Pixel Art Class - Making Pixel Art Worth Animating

G'day pals, welcome back to a new video. Today I wanted to talk about pixel art animation and particularly designing pixel art so that it can be most easily animated. Animation can be extremely entertaining or it can be extremely tedious and I want to share with you the things that I've learned over the 10 or so plus years that I've been animating pixel art that helped me basically keep that process enjoyable while minimizing the amount of tedium and also keeping things looking professional. So there are lots of styles of pixel art, some are easier to animate than others and the differences between these essentially come down to the amount of detail, noise and the complexity of the motion in the pixel art. Now anything can be animated but it's especially important to build an intuition for what animates easily and what doesn't. You really want to avoid getting lost in the process and losing hope because it can be hard to take lessons from a failed experiment if you can't even really tell what went wrong. This is especially the case very early in your pixel art journey. You know, I know it was the case for me where it's very easy to try to animate something. You get a certain distance in and it doesn't look right, but everything you do makes it look worse.
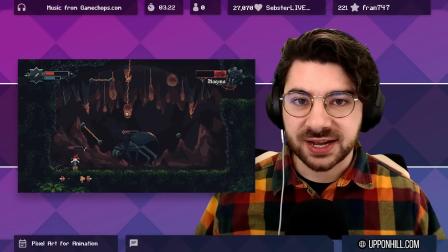Now I've animated lots of different things for my games from characters to attacks with weapons to entire scene rotations, visual effects, you name it.
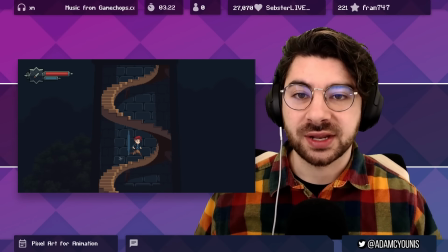So I to show you some examples today of things I've created from the messy and muddy to simple and clean.
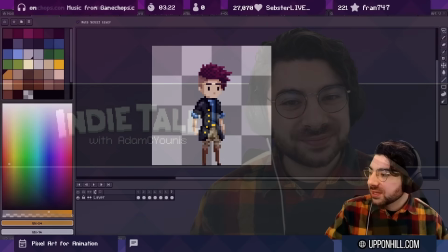Alright, so shall we get started? The first thing I want to show you is this sprite here.
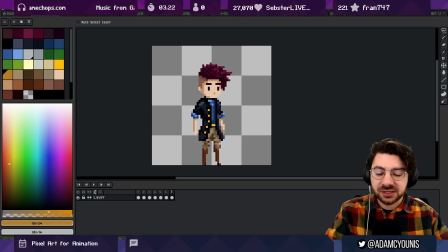This is not the first sprite I created, but it is an early sprite of Armin, which is the main character of my game, Insignia. This version of Armin was kind of an attempt to make the character a little more screen friendly.
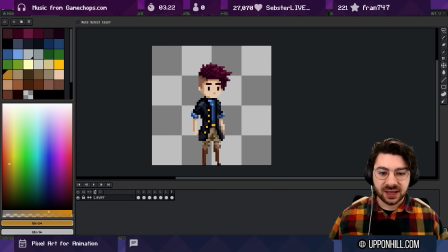I wanted to go for bigger eyes, bigger head and to I guess communicate a few different things about the character. I want him to be a little bit like not very heroic so his posture wasn't supposed to be great. I wanted to highlight some things like the buttons here on his jacket and his belt.
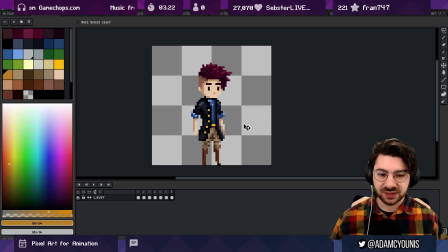There's like some pirate colonial aspects that I wanted to really emphasize. That's kind of like the direction behind the sprite. Now the reason why we're talking about this sprite particularly is that it was a nightmare to animate. I really really struggled getting this looking good and of course it's not a very
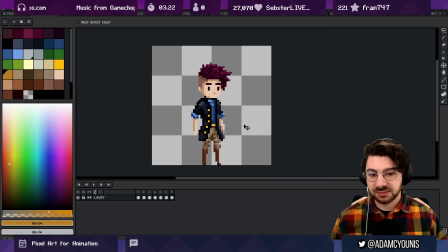well-designed sprite I would say at the best of times but particularly bad were the aspects that have to do with animation. This is the idle animation. Most of the content frame to frame is pretty much the same but as I'm trying to introduce some motion there's a lot of noise going on.
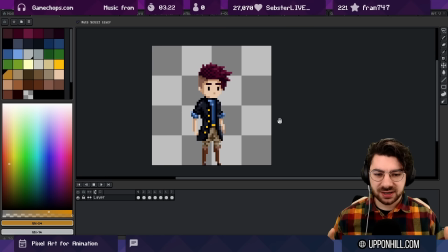It's kind of hard to see exactly which way things are animating there's a little bit of you know motion with the jacket he's sort of swinging forward and back but pixel to pixel it's a bit messy this is kind of
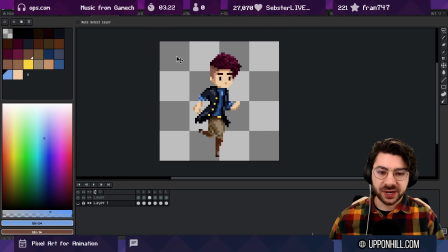um like exacerbated in the run animation overall like you know there's a general sense of of motion and you can see that i've got some experience with perspective shifts and um the the beats look okay but again there are some aspects of the motion that are quite difficult.
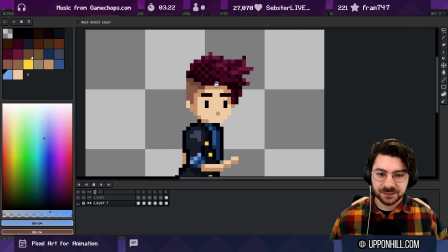And I want to call to your attention specifically the hair. The hair here is really, really difficult to track. If you're not looking at the silhouette here, which is kind of like the only thing that's followable, all of this in the middle is kind of like garbled nonsense. There's lots of dithering going on. There's lots of changes in that dithering.
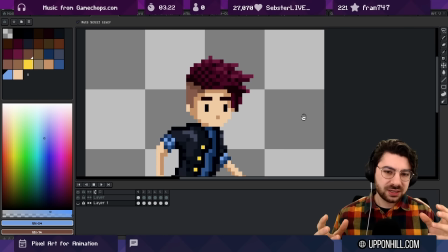The actual content pixel to pixel looks like there's some continuity, but it's very difficult to sort of track it.
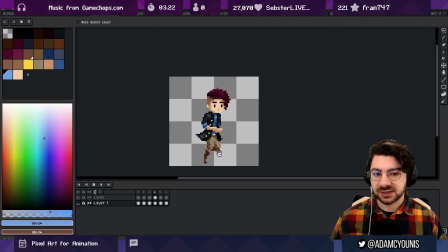And I think while I was creating this animation, there would have been at least two or three hours that I spent just fiddling around with individual pixels for the hair. This is something that I think new pixel artists have a really difficult time with because it's so easy to get lost in individual pixels.
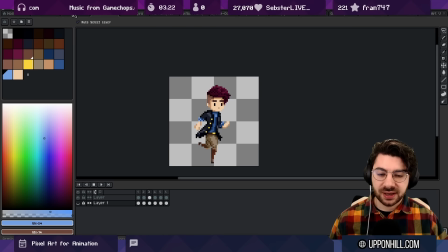So I want to compare this animation to the most recent designs for this character and the most recent animations for this character.
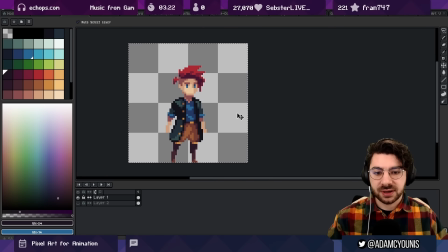So here's the current version of Armin. His design is a lot more square.